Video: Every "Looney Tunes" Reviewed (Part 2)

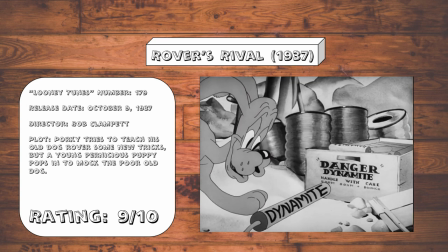[28:44]
It just made me laugh really consistently and honestly, I can't ask for more of a cartoon than that.
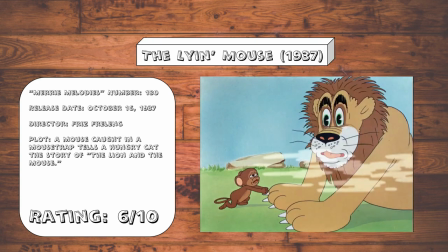[28:49]
The Lion Mouse.
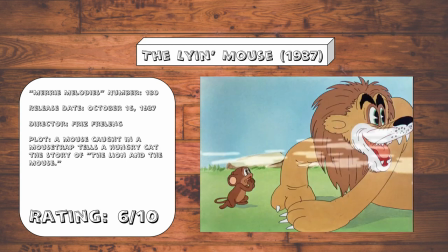[28:51]
An adaptation of The Lion and the Mouse, which just goes to show that some stories are too bare bones to even qualify for a seven minute short.
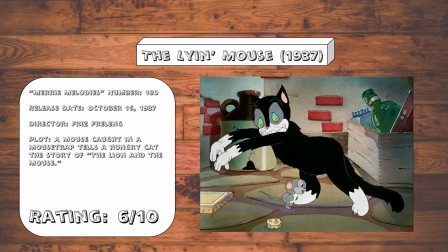[29:00]
But, it's got a few halfway decent gags out of it,
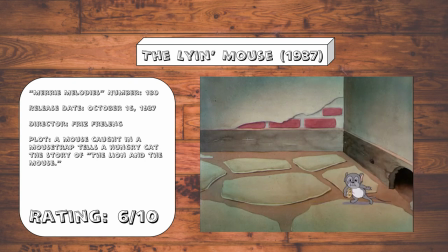[29:03]
including a funny idea for a punchline that could have been taken a step further and been even crueler.
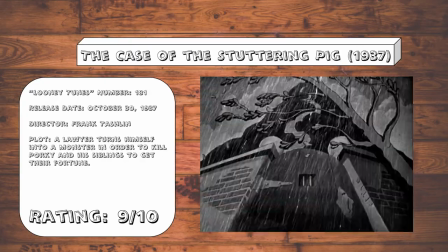[29:09]
The case of The stuttering pig. The atmosphere in this one is just masterful.
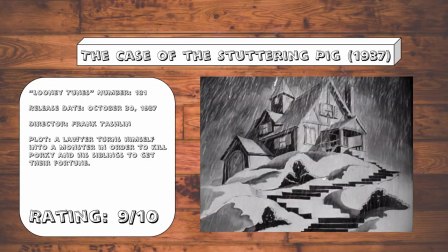[29:15]
The lighting, the music, the directing, the animation. It all does some incredible job at creating a genuinely chilling mood.
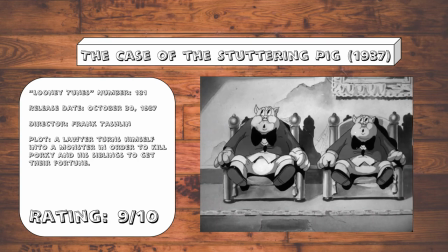[29:24]
This cartoon is a perfect mixture of unsettling and funny.
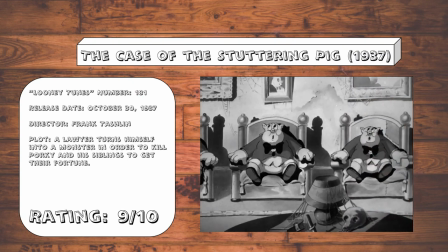[29:28]
The ending is a little weak, but otherwise, this is a classic and one that is absolutely perfect for the Halloween season.
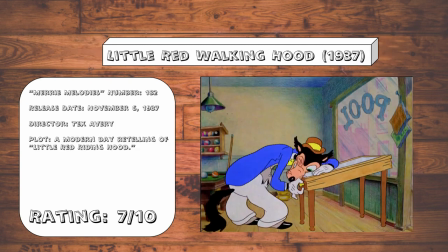[29:36]
Little Red Walking Hood.
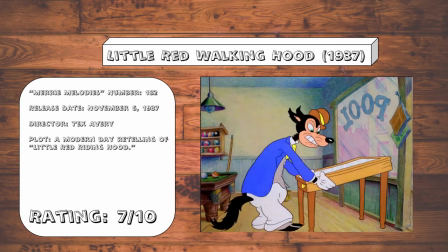[29:38]
I love how this cartoon uses both a pinball machine and billiards to try to establish a villainous characterization for the wolf.
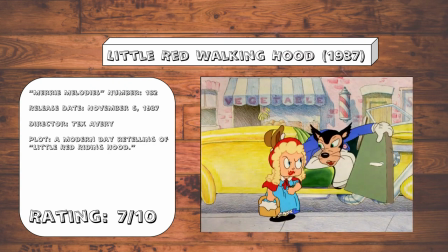[29:47]
Anyway, this one is just a fun modern day retelling of Little Red Riding Hood, with the King's X gag and,
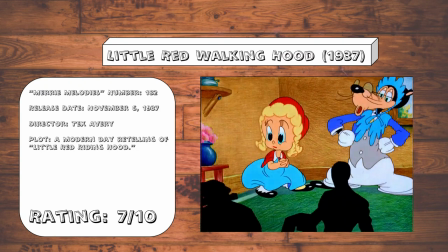[29:54]
most creatively, the gag involving the audience members blocking the screen that I'm sure would have been a real treat back in the 30s.
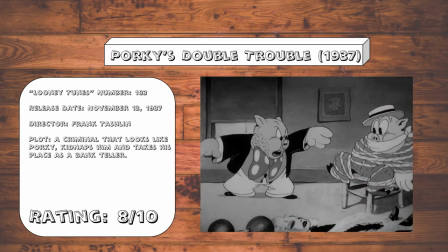[30:02]
Porky's Double Trouble. Ah, so this is where John Cherry got the idea for Ernest Goes to Jail.
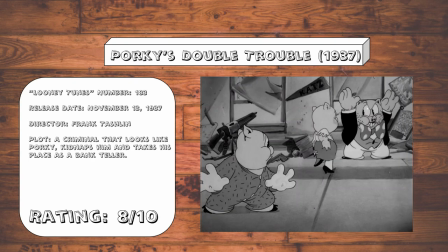[30:08]
Anyway, lots of creative fast-moving gags in this one, and the ending where Petunia chooses the killer over Porky is hilarious.
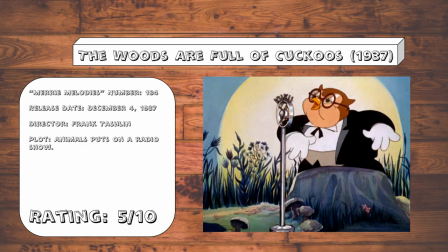[30:16]
The Woods Are Full of Cuckoos. Oh, look, another cartoon featuring caricatures of the era,
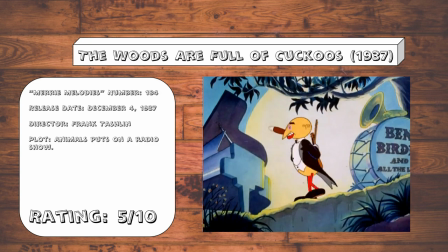[30:23]
and I'm pretty sure this one reuses animation from The Cuckoo Nutgrove.
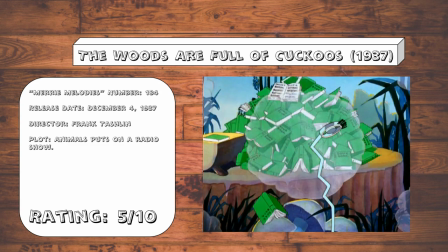[30:28]
Admittedly, the use the books gag was good, but that's about it. Porky's Hero Agency.
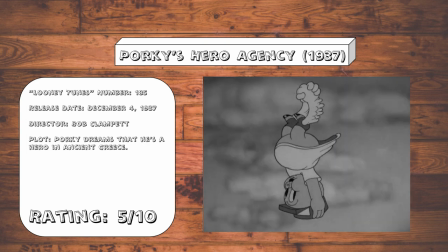[30:35]
It's got some creative energy, but the gags just feel really lacking in this one. September in the Rain.
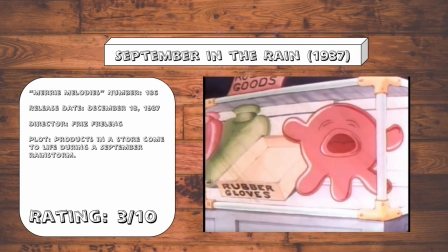[30:41]
This one is awfully short, not even clocking in at six minutes,
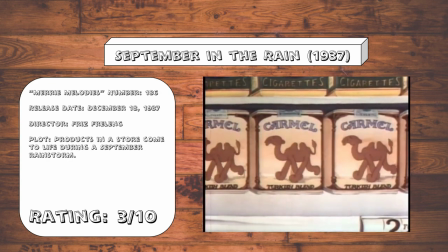[30:46]
which kind of makes me wonder why they even bothered with this one, because it's not really that funny or creative.
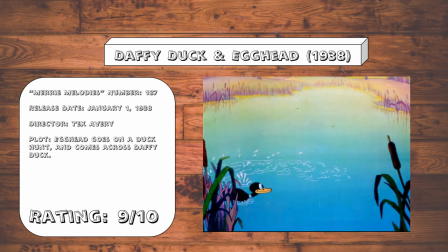[30:53]
Daffy Duck and Egghead. Ah, yes, the triumphant return of Daffy Duck and the first instance of Egghead,
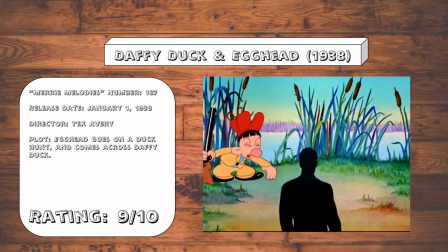[31:01]
often seen as a prototype of Elmer Fudd, being seen as a hunter. And while Tex Avery reuses the audience member blocking the screen gag,
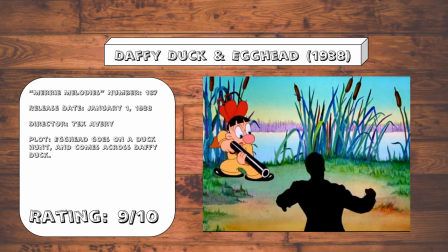[31:10]
he actually takes it a step further this time around by having Egghead shoot him, which makes the joke even funnier.
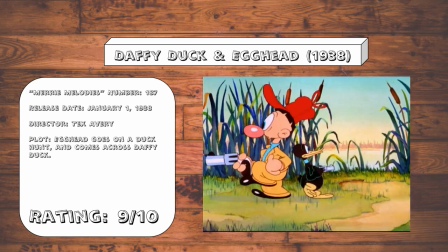[31:16]
This also marks the first time the 10 paces gag was used in these cartoons.
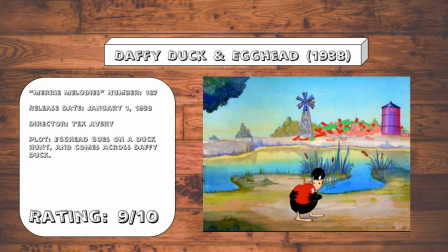[31:22]
Also, I love the subtle joke of Egghead being able to hit the broad side of a barn.
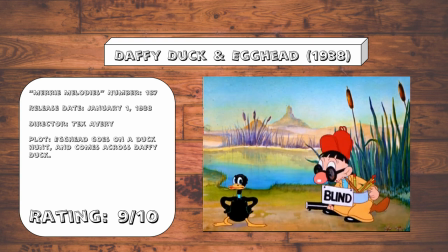[31:27]
Honestly, this one is just a classic, through and through. Porky's Papa.
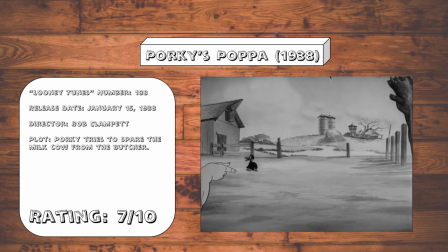[31:33]
This one contains a duck that looks like Daffy Duck, but this time he sounds like Donald Duck, so that's something.
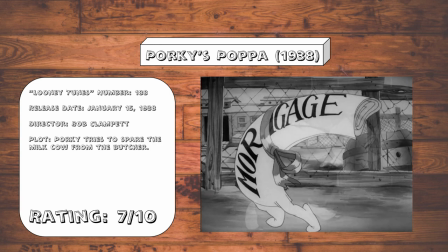[31:41]
Overall, there are a few visually creative gags here. The image of the debt being superimposed on Porky's father's back in particular is very well done.
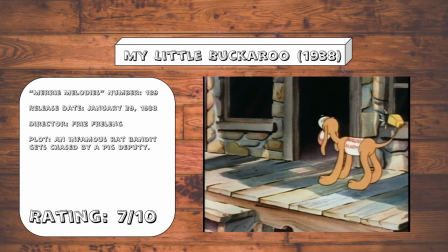[31:50]
My Little Buckaroo. This one's got some great gags in it. The burglar alarm joke, the steed strike joke, those are both great.
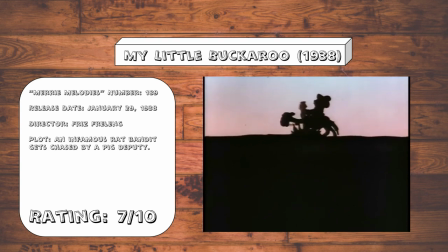[31:59]
I really could have done without the pig deputy's off-key singing in his intro, but this is otherwise a good solid chase cartoon.
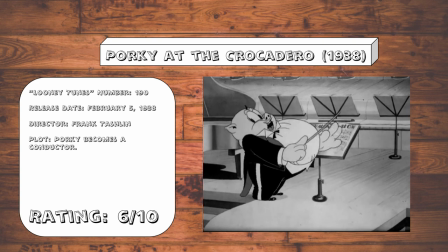[32:07]
Porky at the Crocodero. It's okay. Some good gags, but the setup takes too long, and the reused animation is really obvious here.
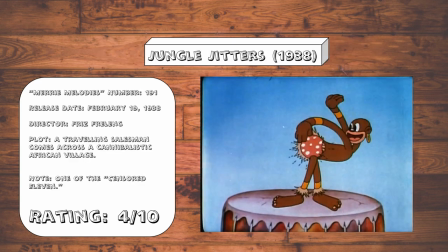[32:17]
Jungle Jitters. Oh joy, another censored 11 cartoon.
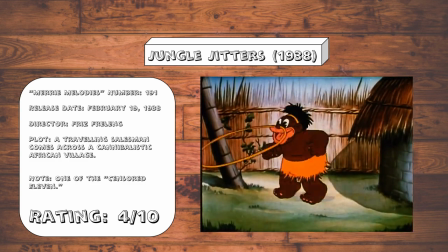[32:23]
This one's got some okay gags at the beginning, but certainly nothing to write home about,
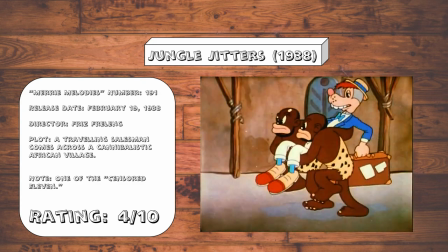[32:28]
and the more it goes on, the less the cartoon tries to make the audience laugh.
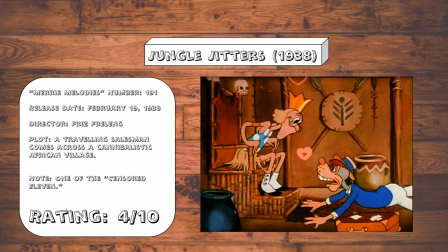[32:33]
The traveling salesman's voice is annoying, and I was actually rooting for the tribe to eat him.
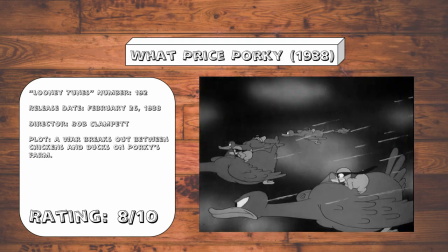[32:39]
What Price Porky? This is another really fun outing.
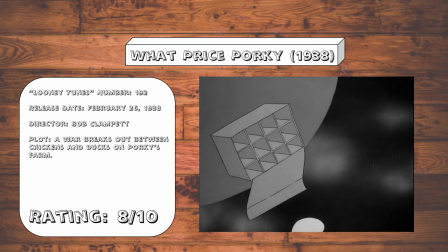[32:43]
It's got that great, anarcho-chaotic energy that we associate with Looney Tunes, as well as some really violent images.